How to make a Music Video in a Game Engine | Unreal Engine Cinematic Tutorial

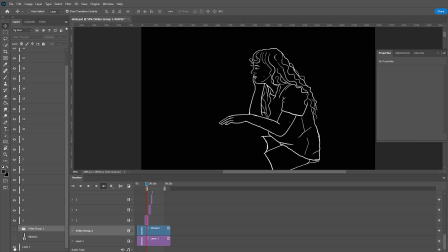12:22 And once I was happy with the animation,
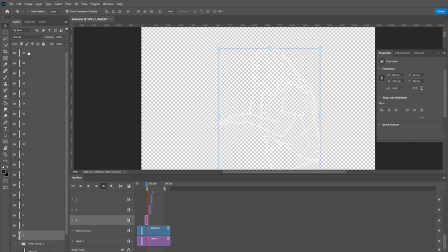12:24 I then selected the layers I had traced onto and exported them as a sprite sheet using a Photoshop script developed by Jesse Freeman.
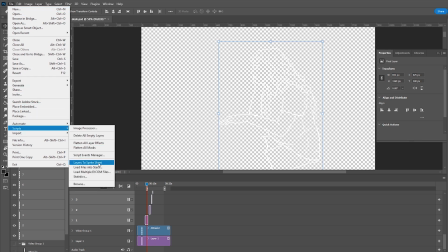12:32 I'll put the link in the description down below. Having these set up as a sprite sheet then would enable me to set them up as sprite animations within Unreal Engine 4.
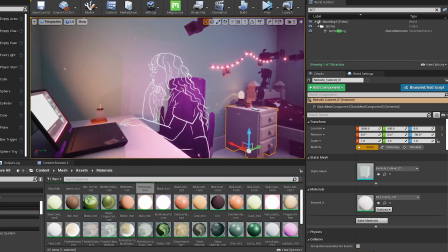12:41 And if you'd like a video solely based on how I do this one effect, please give this video a thumbs up, because I can't go into it now, we gotta move on. Making it personal.
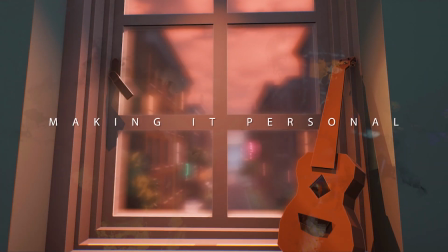12:51 A music video, or any creative piece, in my opinion, is pretty stale if you don't have some personality in it that others can reflect on or relate to.
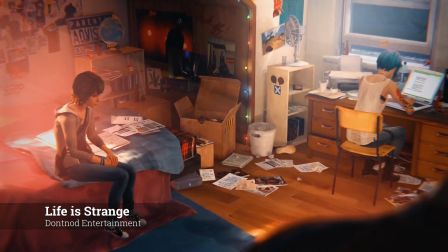13:03 For this project, I was also heavily influenced by the game Life is Strange and its moments of calm in particular.
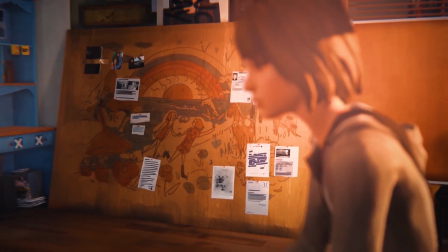13:10 These were moments in the game where the player could sit and reflect on the current state of the character within the game's story,
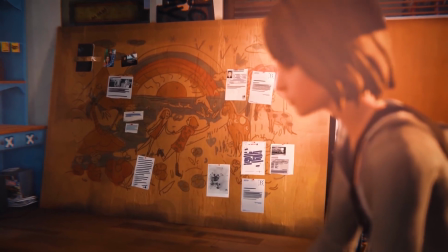13:16 while the camera panned around their current surroundings,
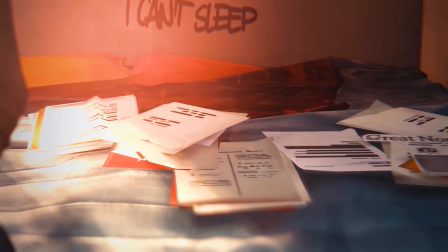13:20 highlighting items of interest which might inform the player more about the character or situation they'd found themselves in throughout this narrative. And I attempted to recreate this by adding aspects of my own bedroom into the scene.
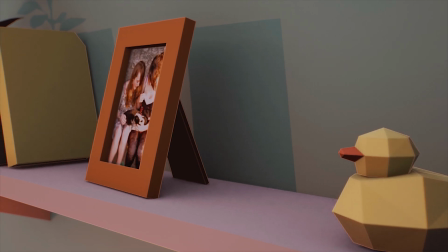13:34 By inserting Polaroids and pictures of me and my friends and family, as well as real entries from my journal,
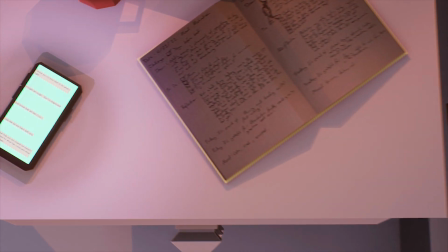13:41 I hope to inspire some intrigue from the viewer as they watched my video, and also to make the space feel alive and lived in. To do this, I took well-lit photos of the elements of my room in a top-down view, and then removed the background in Photoshop, making them PNGs.
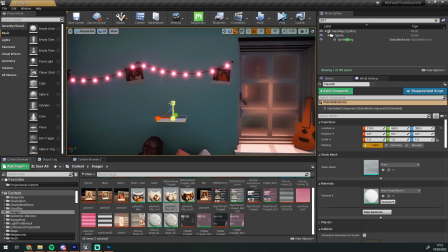14:02 That could then be used as a texture on some 3D models, such as an open book, or inserted directly onto a plain 3D object, which is basically just a flat square in Unreal Engine,
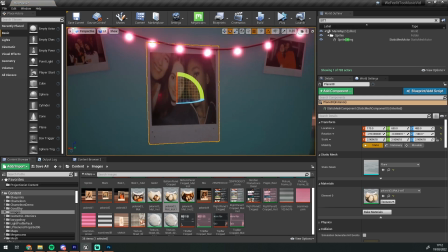14:16 and that's how I created my Polaroids. Make use of the Unreal Engine Marketplace. Especially when you're working as a solo creator, there's so much that goes into making a digital video, from 3D modeling to texturing, setting up the cameras, setting up the lighting, and so much more. With this in mind, I would implore you to at least look through the Unreal Engine Marketplace to see if there's anything that would help make your workflow easier. You never know when something that you thought would take you a long time to do or to learn is already available for you on the marketplace. And this will save you time to focus on the parts of your creation which are within your expertise.
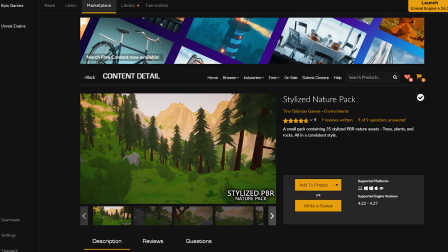14:58 For this project, I used stylized nature pack, modular building set,
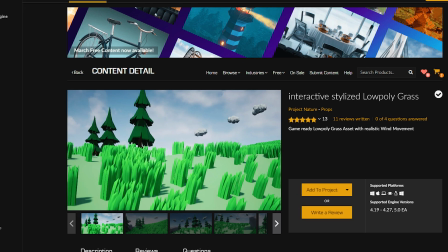15:04 and interactive stylized low poly grass to create the outside environment of my scene.
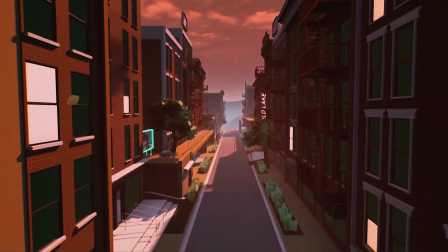15:10 Because I knew the focus would be on the inside of the bedroom,
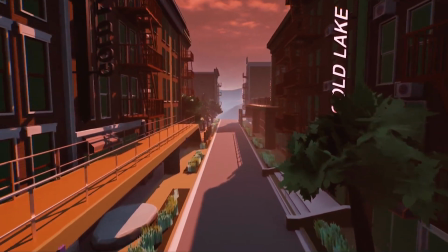15:13 I could kind of get away with mix mashing multiple different low poly models from different sets.
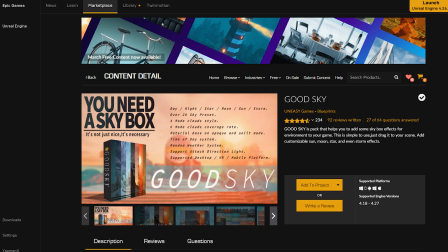15:20 I also used Good Sky to create a more stylized skyline,
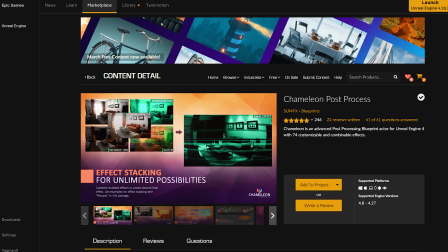15:24 and also Chameleon post-process to handle the visuals and the grading of the scene.
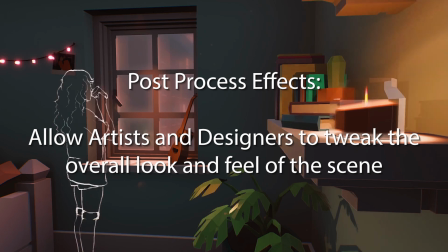15:31 Post-processing basically handles everything from the color grading but also to effects. For this music video in particular, I used two post processes,
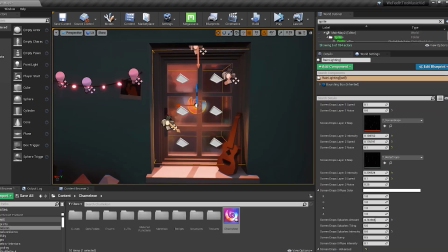15:41 one for the overall look of the scene and then also one where the collision bounds were just around the window,
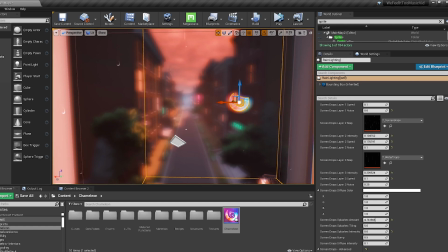15:49 and this handled the rain effect that you can see at the beginning of the video. I could then turn this effect off through the sequencer so that when the camera panned back towards the window at the very end of the music video, there was no rain. Ooh. Step 3.
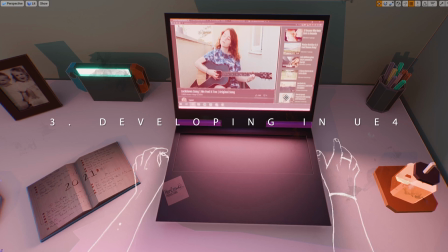16:09 Developing the music video in Unreal Engine 4. Yes, you have made it to the game dev part. Congratulations. This is where it starts to get quite techy. Unreal Engine offers a whole treasure chest of goodies for you to create your cinematics with.